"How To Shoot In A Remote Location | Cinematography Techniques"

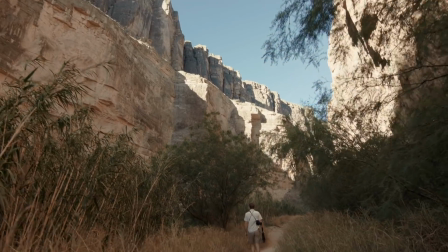(4:04)
So if you really only have a short period of time to shoot, obviously shooting in slow motion, just on a functional level, is gonna give you more content to edit with.
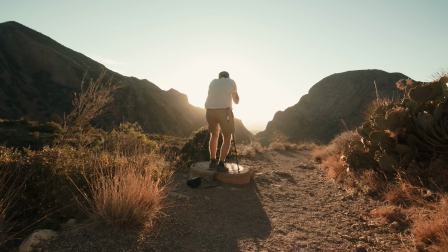(4:14)
So when I'm in a situation like this, I'd say 90% of the time I'm shooting in slow motion.
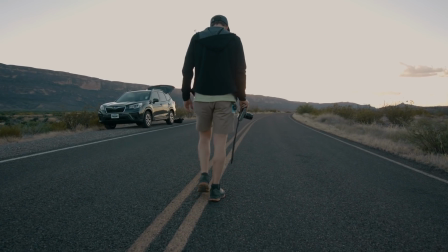(4:19)
I shoot with a Blackmagic Ursa, but obviously most cameras these days have a slow motion option,
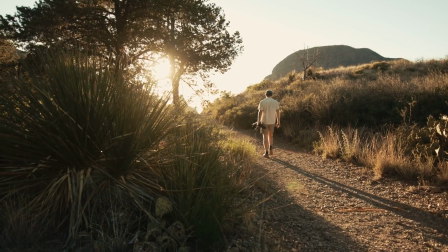(4:26)
whether that be 60p all the way to 240.
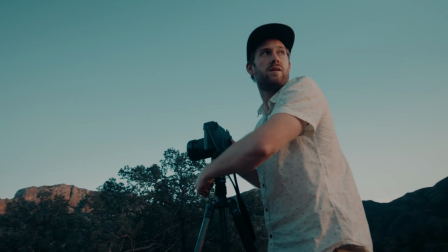(4:28)
Now it looks cool, it's more cinematic, all that kind of stuff, but to me, almost on a functional level, it makes sense.
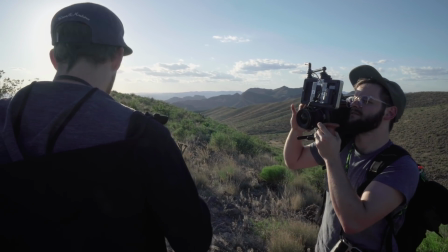(4:35) Okay, and reach up and frame up and take a photo.
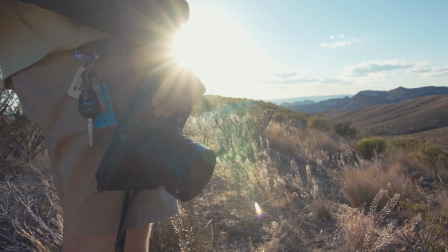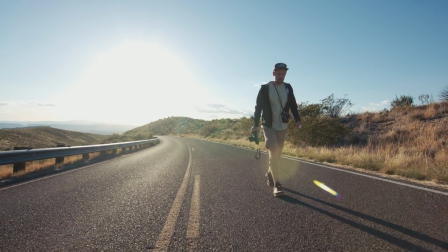(4:47)
And this is kind of more of a personal preference, kind of the way I like to shoot, but I really love to shoot on a super wide angle lens.
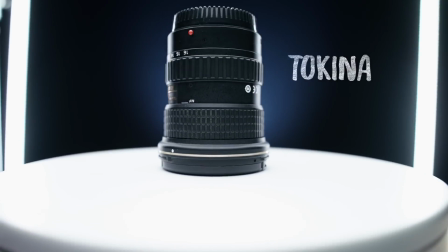(4:55)
This is an 11-16 Tokina This is kind of a classic lens.
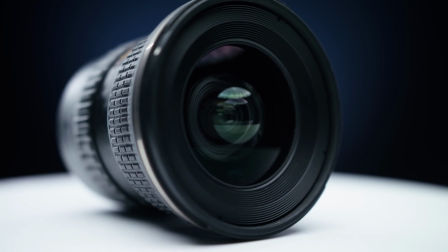(5:00)
A lot of people like this lens. I love this lens. It has a really short minimum focus distance, so you can get real close to your subject.
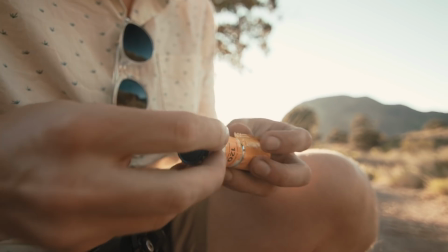(5:09)
You kind of get that Chivo look. Emmanuel Lubezki loves to shoot this way.
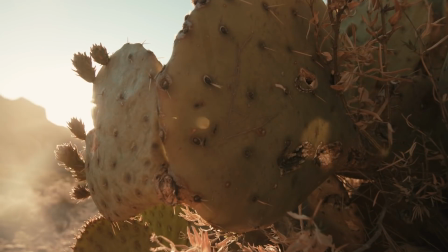(5:14)
But more than anything, on a functional level, I feel like you can get a lot more varied coverage with a lens like this.
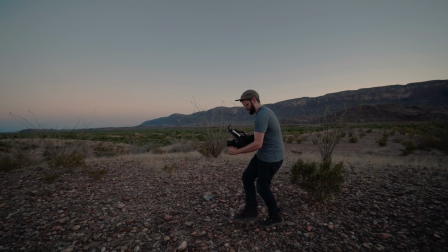(5:20)
If I could bring only one lens with me on a project, it would be a lens like this.
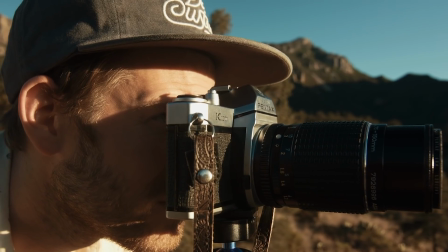(5:24)
Because of the minimum focus distance, you can get really close to your subject and get these really nice close-ups where it kind of feels like you're there with the subject.
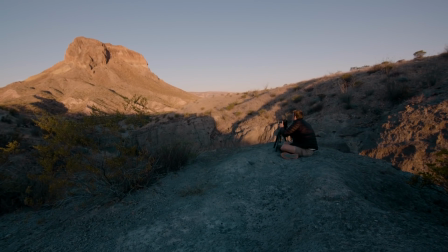(5:33)
And then, of course, it's a wide-angle lens, so you can pull back and get a really epic, big, wide, expansive perspective.
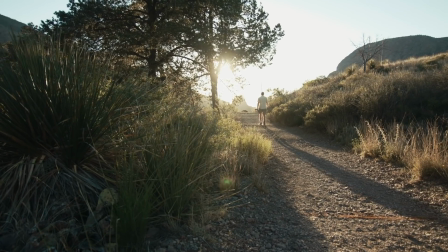(5:40)
And because it's such a wide lens, it's going to have a really deep depth of field,
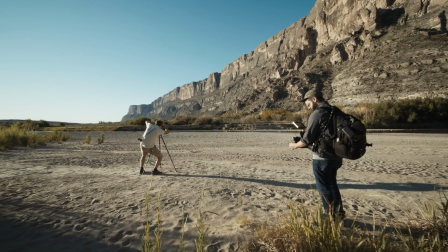(5:45)
so you're able to move quickly and not worry quite as much about critical focus.
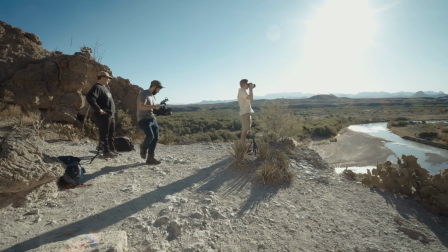(5:50)
I really love to shoot this way. To me, it feels very free-flowing. And again, we're working with limitations here.
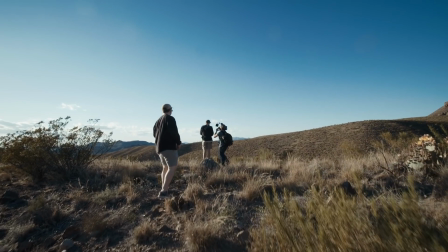(5:57)
If it were up to me, I would have a 24 to 70 and a 70 to 200 in my backpack at all times,
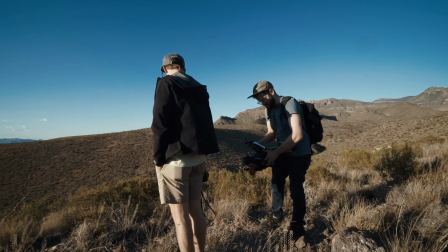(6:04)
but sometimes there's just not room for all of that in your bag. Now, another thing that I definitely would never leave home without is a lot of options for filtration.
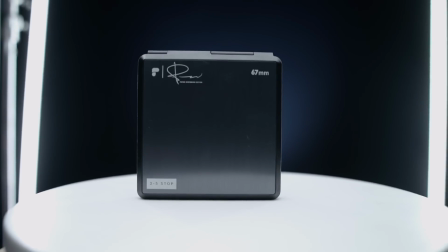(6:16)
For this trip, I was lucky enough to get to use one of these. This is that brand new Peter McKinnon neutral density filter. I bumped into the kind folks at Polar Pro when I was at NAB, and they gave me one of these bad boys to test out.
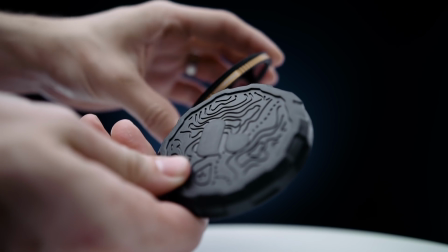(6:29)
This thing's really awesome. It comes in this really nice little case. It's got this little rubber kind of cover type deal.
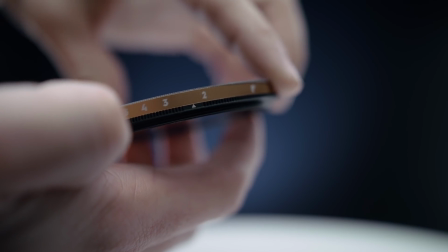(6:35)
It's got these little stop markers on there so you can tell how much light you're actually taking out, which this is the first indie filter that I've seen that has that feature, and that's crazy to me that they should have been doing that from the beginning.
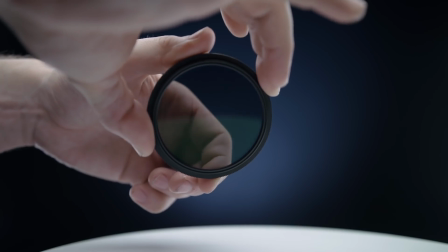(6:47)
So good job, Polar Pro. And if you don't know what a neutral density filter is, I'll link to a video that will explain them. But it's basically like putting sunglasses on the front of your lens. And then another filter I never leave home without is a circular polarizer.
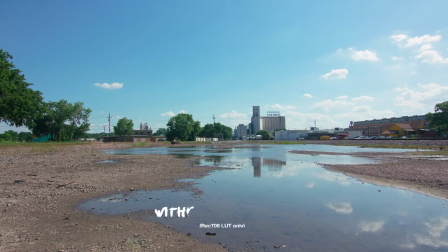(7:02)
If you throw this on your lens, you're gonna get deeper blues, you're gonna get deeper colors,
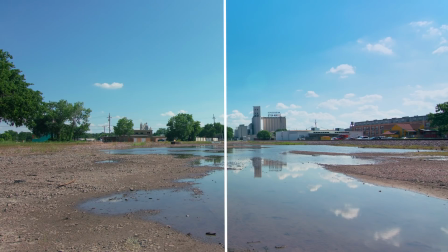(7:06)
it's gonna cut through a lot of the haze and atmosphere, and you're just gonna get more desirable colors. So it's kind of nice to have that in your back pocket at all times.
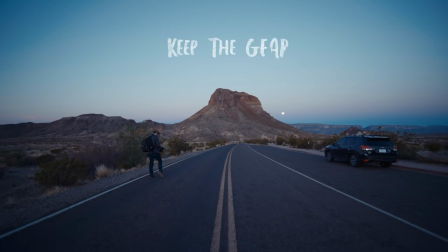(7:17)
I think my biggest piece of advice is to keep the gear out of your way as much as possible.
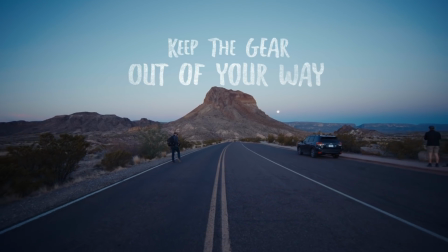(7:24)
Keep it simple, find an easy method that works, and just repeat it.
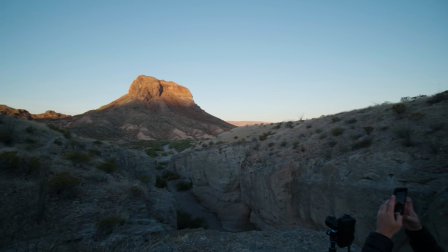(7:28)
To me, it would be a really big shame to come to one of these beautiful places and just be stressed out the whole time.
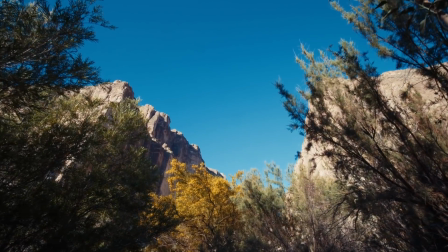(7:36)
If there's a particular piece of gear that stresses you out or takes forever to set up, just consider leaving it at home.
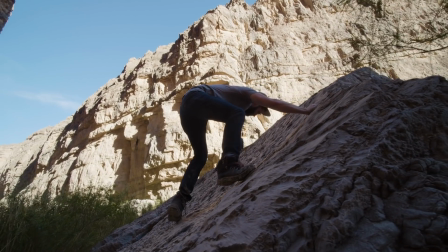(7:42)
I used to bring just about any piece of gear I could think of,
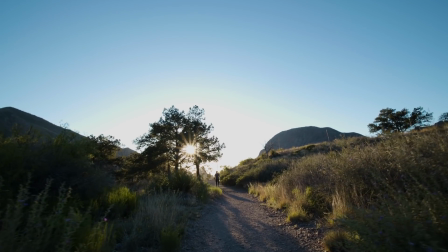(7:45)
but eventually I learned that being stressed out and kind of overwhelmed by your gear really shows in the work.
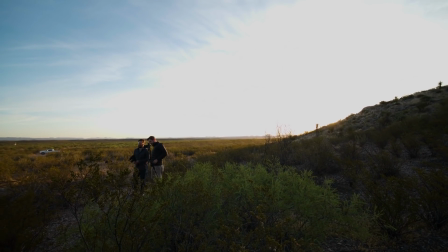(7:51)
For example, for these types of shoots, I almost never use a gimbal. So I shoot with an Ursa, and obviously this is a pretty big camera, and for me to have a gimbal, I'm gonna have to use like a full-size Ronin rig, and for me, that looks like this.
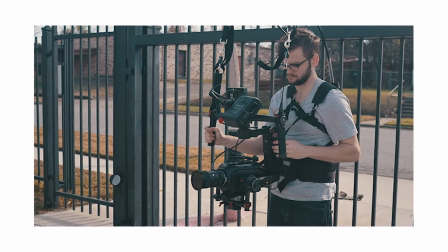(8:10)
Now obviously I'm not gonna wanna be running around in the desert all day wearing something like that.
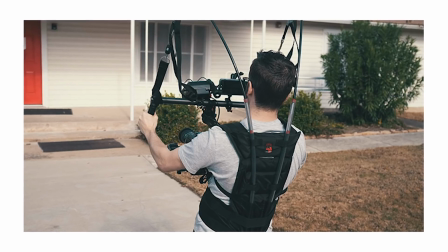(8:15)
I would probably dehydrate myself and fall over and die. It's probably a little too dramatic.
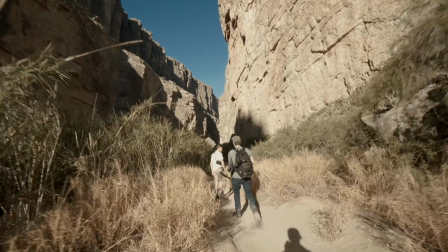(8:21)
That is also where the slow motion and the wide angle lens comes in. If you're shooting in slow motion and you are on a wide angle lens,
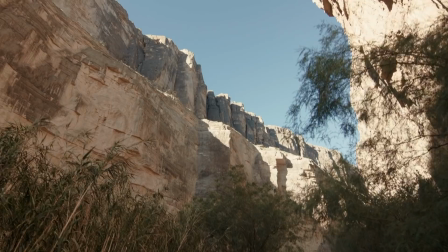(8:30)
you can really easily fake all the same moves that you would get with a gimbal for the most part.
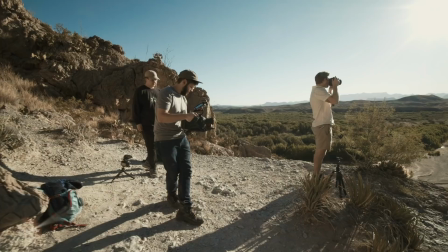(8:35)
So I'll just, really just creep by, really creep through the scene,
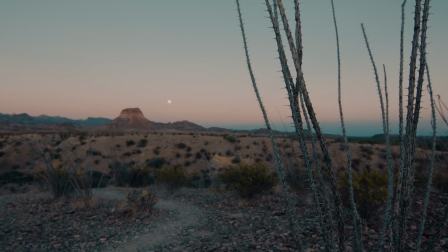(8:39)
and sometimes I'll make sure that there's a nice little foreground element so that that motion's a little more apparent. And then when you're in post, I throw a little bit of warp stabilizer on it.
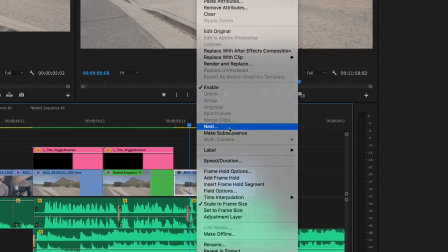(8:49)
Don't judge me, please. Now, I debated taking this whole portion out of this video quite a bit because, let's be honest,
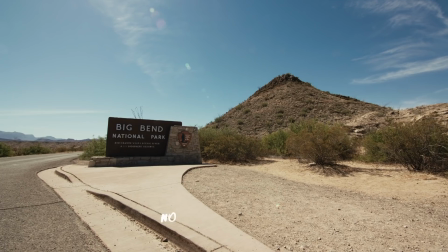(8:56)
shooting intentionally for warp stabilizer sounds kind of ridiculous. But again, we're working with limitations, and to be honest, I'm always pretty happy with the results.
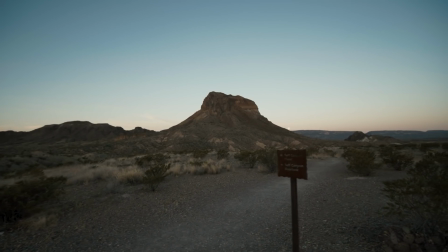(9:07)
And that's kind of the biggest point that I want to make. None of this has to be complicated.
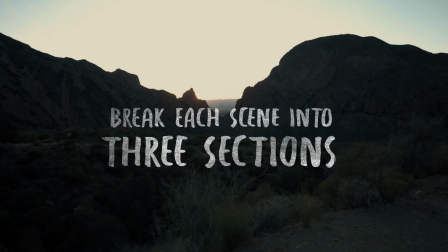(9:12)
When you approach each scene, just break it down into 3 sections. First, start with getting all of your close-ups.
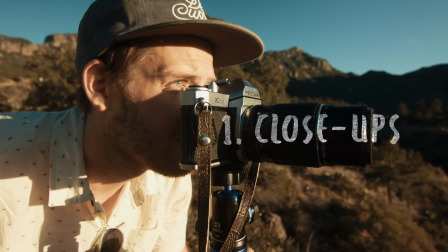(9:20)
That way your audience can make a connection with your subject,
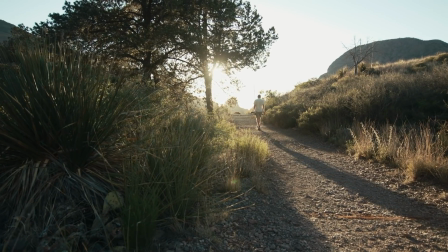(9:25)
and then pull back and get all of your establishing shots and wide shots. That way the audience can see where your subject is.
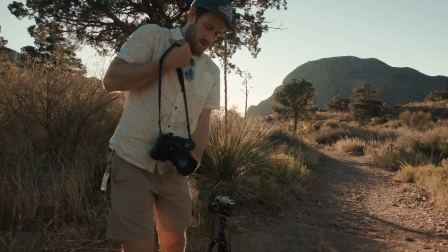(9:34)
And then after you have those 2, then you can get creative and just spend whatever time you have left just finding interesting angles and cool shots.
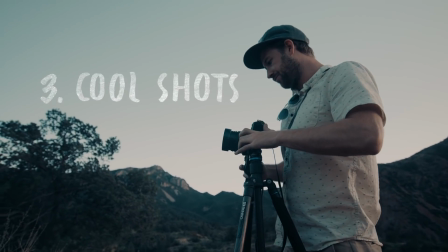(9:43)
If you follow that formula, you'll always have the coverage that you need to tell your story.
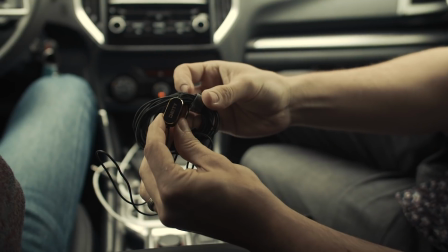(9:48)
And then to record the interview with Logan that kind of drives the whole piece, I just plugged a Deity VLOF microphone just directly into my cell phone,
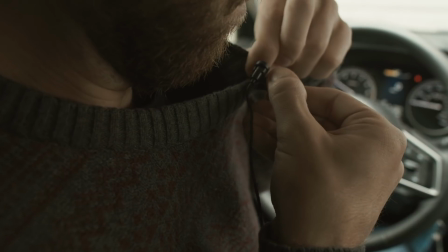(9:57)
and just recorded an interview in the car. That way I didn't need to pack a separate audio recorder, and I was pretty happy with the results that I got.
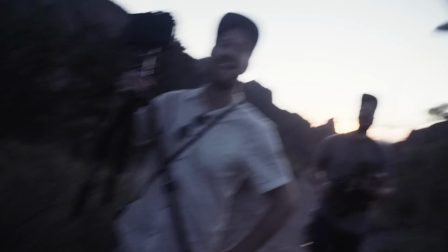(10:07)
So that's it for this.
Oh my god. What's up, YouTube?
So that's pretty much it. That's how I approach a shoot like this.
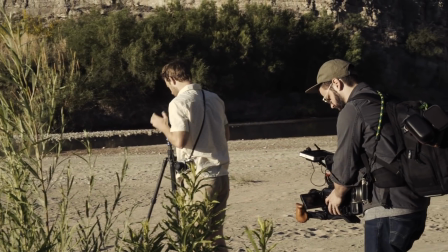(10:19)
Basically where you have no resources, you have no time, and you're kind of working in a way where you're not gonna be able to get the exact content that you want.
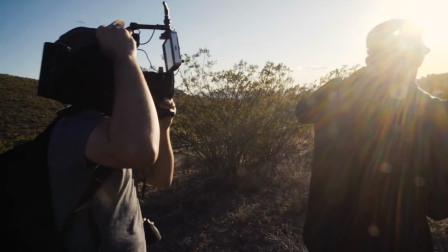(10:28)
You know, you're not gonna be able to really, fine tune every single shot. You're just kind of running and gunning. You just want to be able to shoot and get the content and get it as pretty as you can. Anyways, I hope this video has been helpful.
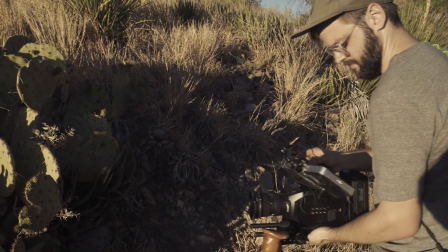(10:40)
I hope you're able to, apply some of this to your own work if you ever get stuck in a situation like this. As always, if you like what we're doing on this channel, be sure to like, comment, subscribe, tell all your friends, and I will see all of you in the next video.